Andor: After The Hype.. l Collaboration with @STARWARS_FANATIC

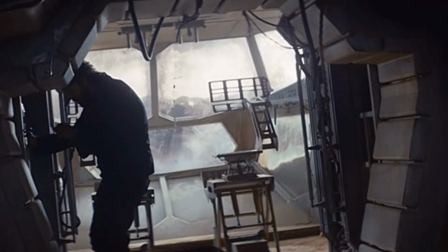[8:30]
The crooked camera angle tells us this is an unsettled man, a crooked camera angle for a crooked character.
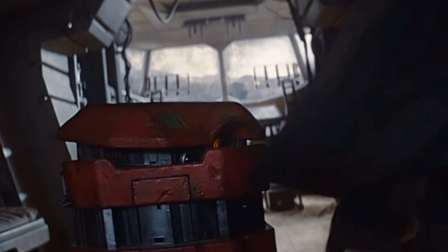[8:38]
Not crooked in an evil sense, but twisted by the galaxy he lives in, contorted into something unfamiliar to those who care for him.
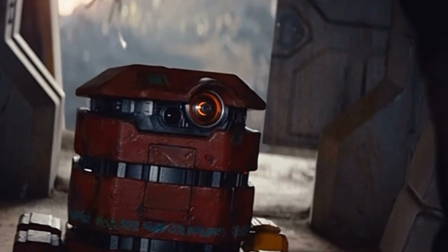[8:46]
As his friends are earning honest livings in repair shops or scrapyards,
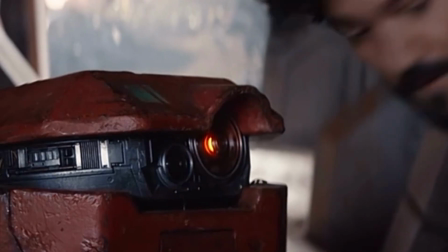[8:51]
Cassian Andor chooses a life of chaos and instability, a life of petty theft, or worse.
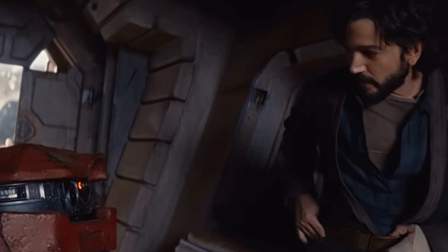[8:58]
Returning to Morlana 1, the Deputy Inspector Cyril Karn brings the urgent report that two of their men were killed in the leisure zone the night before.
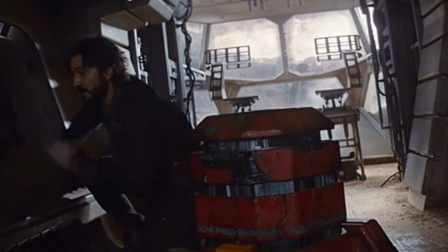[9:06]
The dreariness of the night before has lifted, and the sun is shining bright, bright enough to illuminate the office.
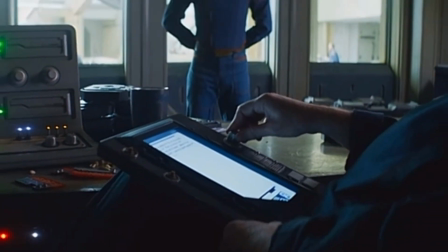[9:13]
But Chief Inspector Hine wants the matter dropped. Only reading the report, the superior officer deduces precisely what had happened.
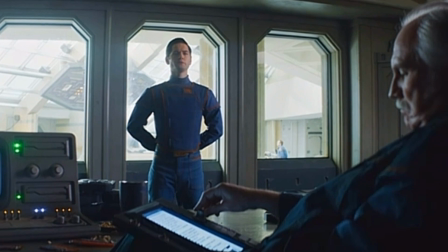[9:21]
But he wants the men to be honored, lied about. But this doesn't settle well with Deputy Inspector Cyril Karn.
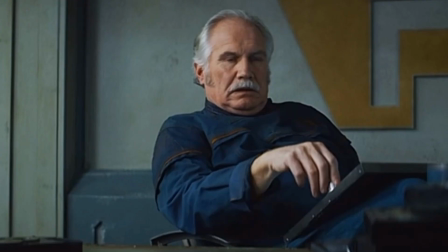[9:29]
He wants the culprit found and brought to justice. Cyril decides to take the matter upon himself.
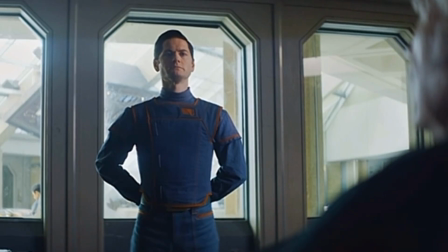[9:34]
He's met with an unenthusiastic response. Most Primor security agents don't want to get involved in a skirmish on Ferrix.
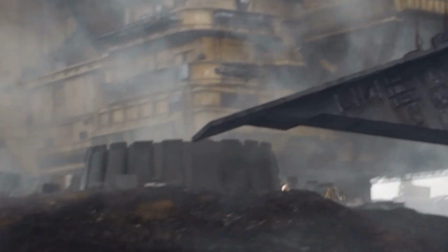[9:43]
As I've pointed out in the first episode of the Cassian Andor series, anytime Cassian is around, the climate is either dreary, cold, or both.
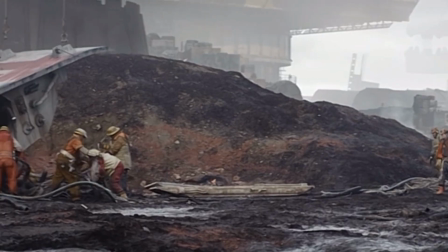[9:52]
It's darkest when he is committing a sin against himself. This shows that he carries a weight, the weight of a cold heart with a dark history.
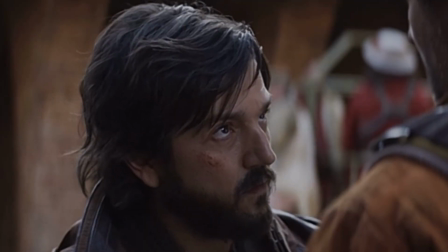[10:00]
Even though his friends care for him, it's obvious that the feelings are not mutual, at least on the outside.
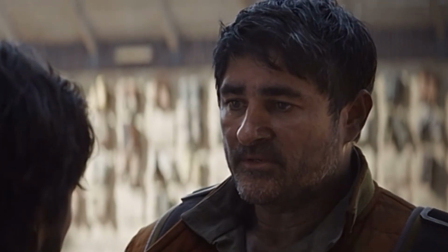[10:07]
In this point in time, at least. Even his droid is a sad shell of what he may have been at one time.
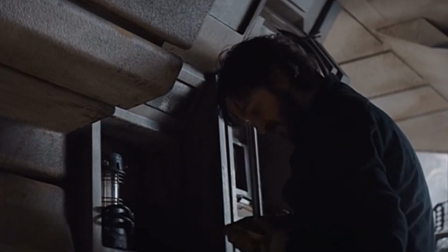[10:14]
Cassian Andor has no great ambition, just to lay low and hope his missteps don't catch up with him.
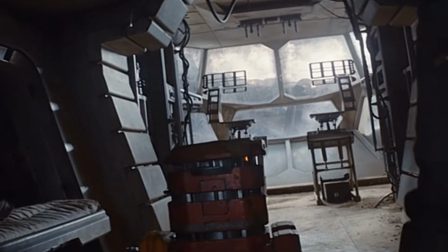[10:21]
In this episode, finding his sister seems to be of some importance,
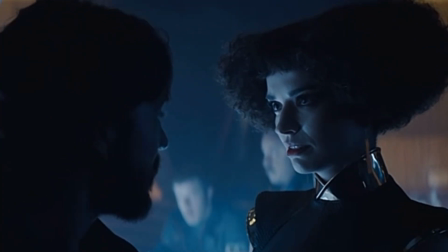[10:26]
but he can't continue his search in the open by being a wanted man, and the blackness surrounding him almost guarantees he won't be successful.
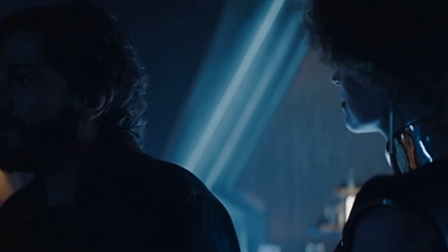[10:34]
Maybe one day, when he learns how to be selfless, he'll figure it out.
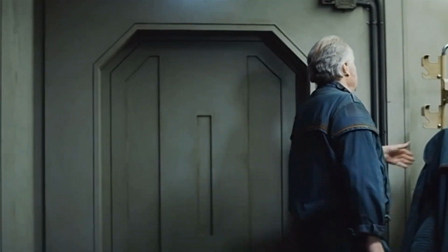[10:39]
Cyril Karn, the deputy inspector of the Primor Security Force, is shown differently, longing for something more than what he's been given.
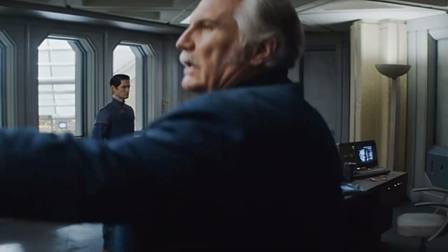[10:47]
He has his uniform tailored to him, both because he has a certain amount of style,
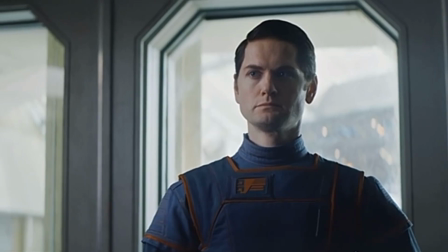[10:52]
and he mimics the uniforms he sees the Imperial officers wearing.
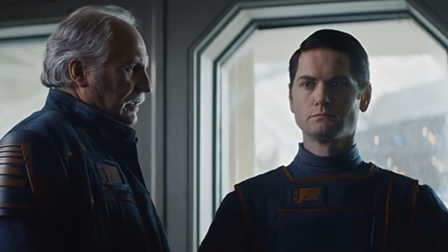[10:57]
His cheaply made, ill-fitting uniform isn't complimentary of his style,
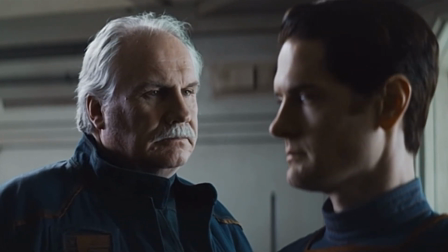[11:02]
nor the lack of motivation the others have who wear the same uniform around him.
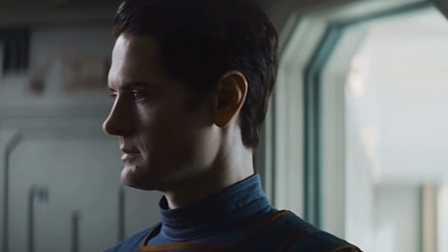[11:07]
Cyril Karn is ambitious, surrounded by light,
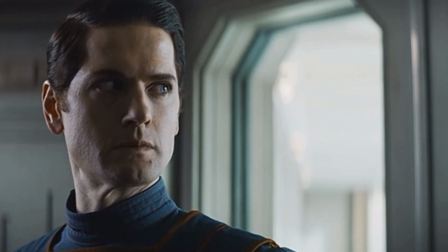[11:10]
showing that his intentions are well meant and that he just wants justice for a double murder.
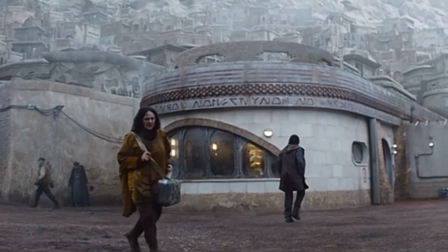[11:16]
He is pure, although a little naive. He's ready to charge in, out in the open, and feels he should be respected for the title he carries.
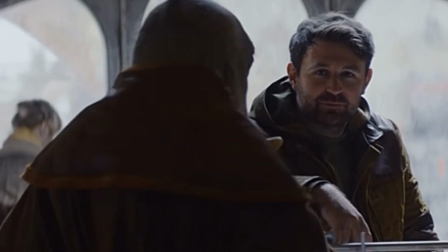[11:25]
Another delusion of grandeur, I suppose. Knowing what we know from the second episode on, the Empire doesn't care about him.
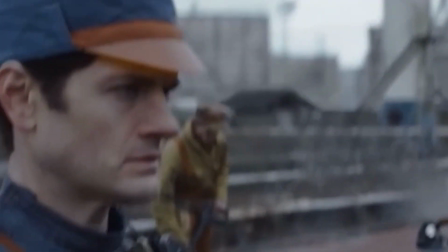[11:33]
The Empire that he holds dear. He's just a lackey. Disposable and unimportant.
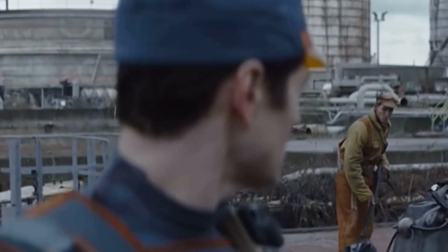[11:40]
But the light surrounding him assures him that he is more than what anyone thinks of him.
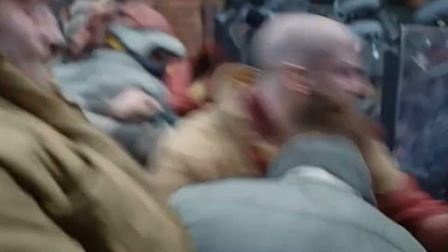[11:45]
And we will get more into that when we look at further episodes. The Cassian Andor series is some of the best written Star Wars content in many years.
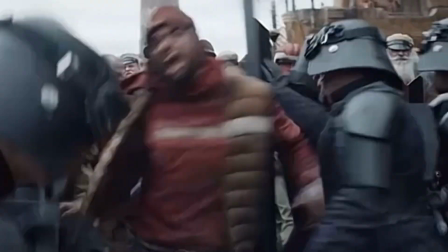[11:54]
The acting is superb. The dialogue and writing stand up against almost anything that could possibly compare to it.
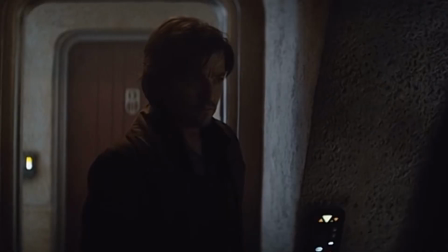[12:01]
There are no superpowered Jedi or ultra-evil Sith. Average people standing up against oppression,
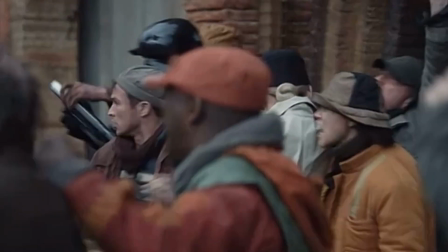[12:08]
with one man in the center who couldn't care any less about a greater good, only his own survival.
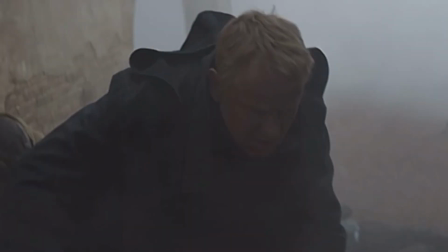[12:15]
A survival made difficult by his own choices and mistakes. The characters are rich, and the world-building of the show leaves nothing to be desired.
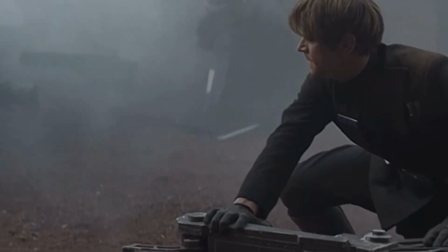[12:24]
As George Lucas said, Star Wars isn't about spaceships, it's about family.
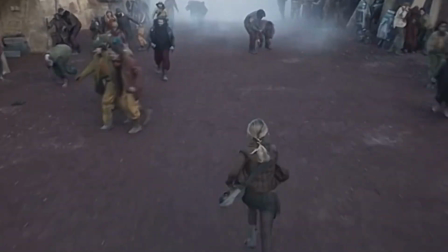[12:29]
And the Andor series showcases that with the hodgepodge family that tries to get the rebellious Cassian Andor to do the right thing.